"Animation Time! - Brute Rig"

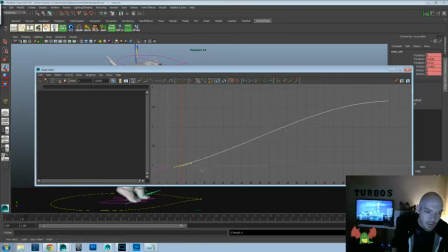24:18 Because a lot of times there are these really great rigs that you can get that are really in-depth and really with a lot of detail, but because of how they're made and the way that they're made, the detail causes them to lag a lot. When animating, because there's just so much information there.
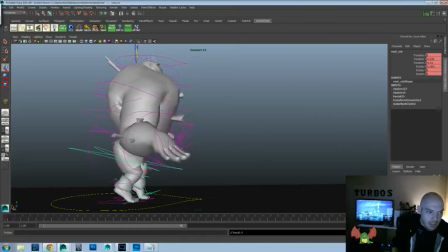24:37 But the nice thing about these rigs is that they're really nice rigs. They're not too basic. They've got a lot of detail in them, but they still are very able to be animated well and don't have that
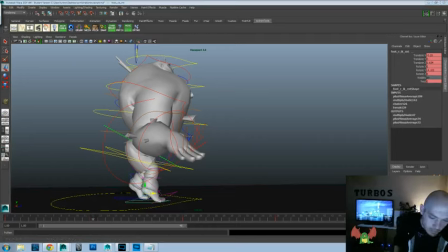24:52 that bit of lag that you that I would kind of expect with a high quality rig like this.
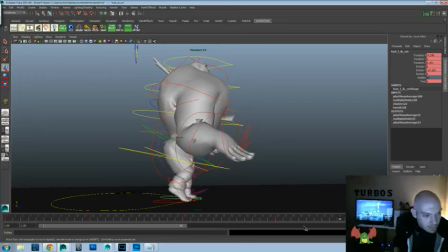24:58 I'm just kind of going through and making sure our steps feel like the weight is in the right place.
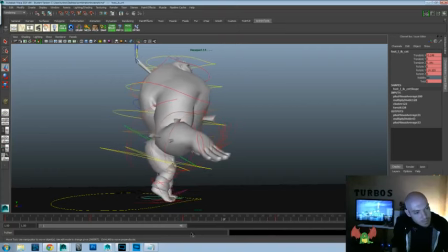25:06 Okay, let's see.
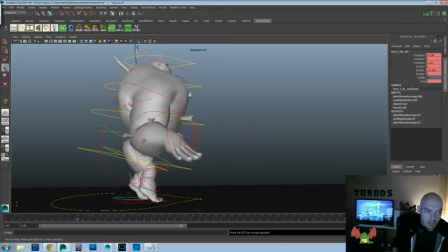25:11 Again, this is just the foundation for the walk. We just want to make sure all that's working. And it seems to be all right.
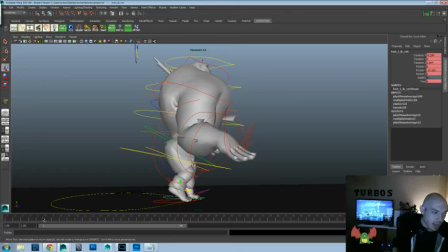25:17 So let's go ahead and put in our passing positions here.
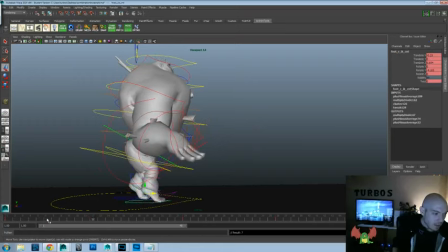25:21 So we're going to go into this foot, make sure we have our down positions keyed there. And let's raise that foot up.
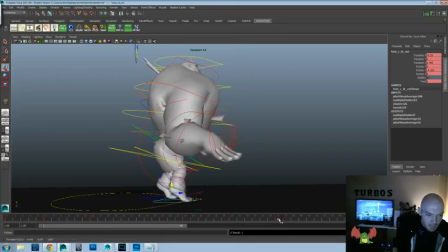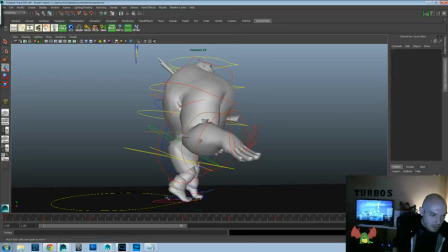25:42 This side here.
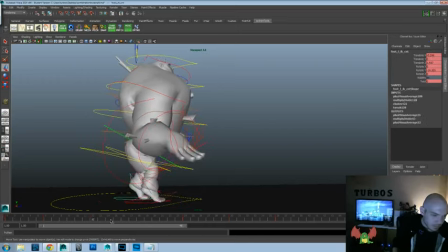Let's go ahead and raise that up. And put it back down.
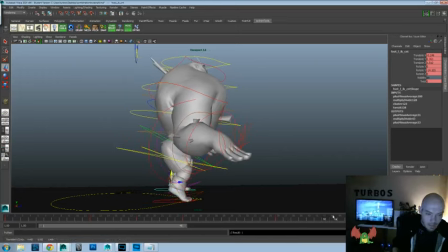25:55 And we'll go ahead and raise that up. And then we'll put it back down.
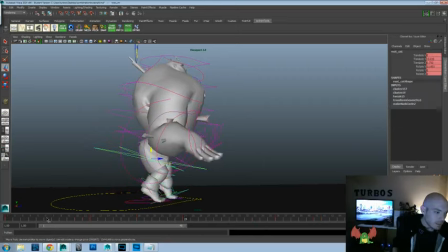26:11 Alright. Now let's get into the hips and let's do a little bit of up and down on those as well. And down. What we'll probably do is we'll offset the up and down a little bit more, so we'll delay it by about 2 frames is what I'm thinking.
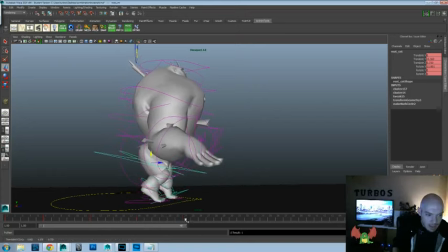26:26 So that we have that down position that hits not at the same time that our contact position is going to be on the foot. I want that to be delayed for this one a little bit more.
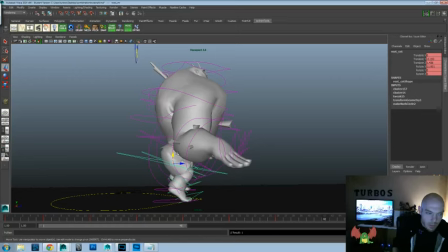26:36 Sometimes I'm okay with it being on the same frame, but I feel like for this one the weight should feel a little better if we delay it a couple of frames. So let's get into the translate Y. That's going to be the up and down on the hips in the graph editor here, if it's going to not get stuck here.
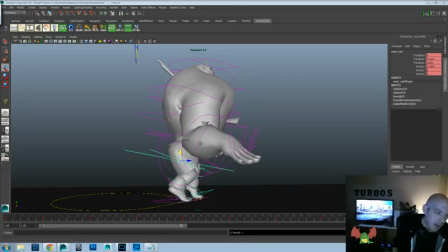26:53 One thing that I... bear with me a second here.
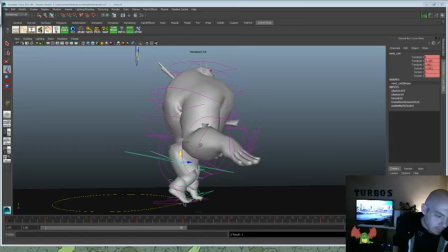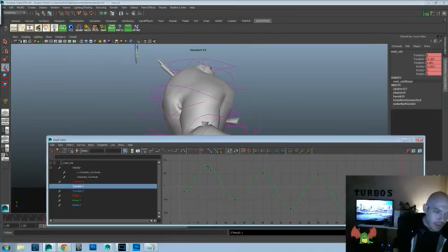27:09 One thing that I usually do, since I have two monitors, I've talked about this in the past, is I usually have my graph editor just on my second monitor. But when streaming the video, I try to do a lot of the graph editor stuff so you guys can see what I'm doing and follow along.
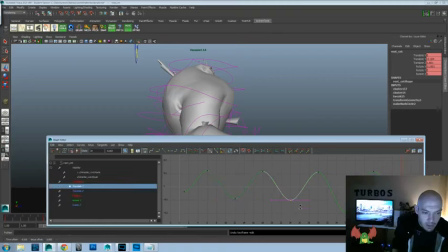27:25 But that means I have to move it back and forth between one screen and the other so that you can follow along in the viewport and in the graph editor. Occasionally I forget to pull it up. So. And that's not a euphemism for anything, so don't be like that.
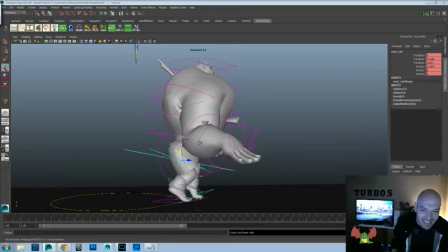27:41 But let's see here. Now let's delay it 2 frames and let's watch that. So I think that's going to be about where we want it to be.
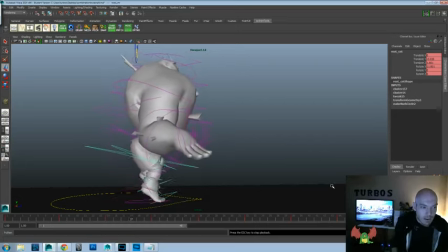27:55 Yeah, because we want that little bit of sink down after the contact position. This feels pretty good.
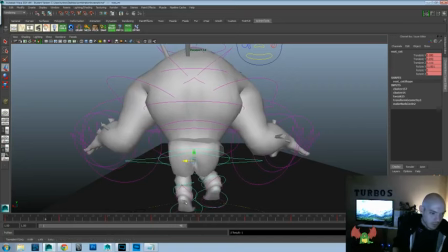28:05 And then let's go in and let's get push the hips over the contact foot and back again. And we want, I think we're going to do extra sway and everything in the buttocks as well.
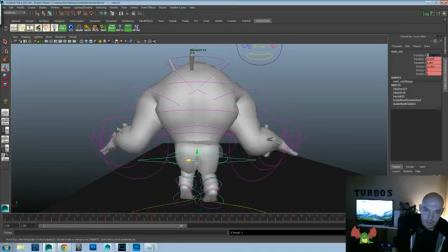28:24 Translate X, zero that out.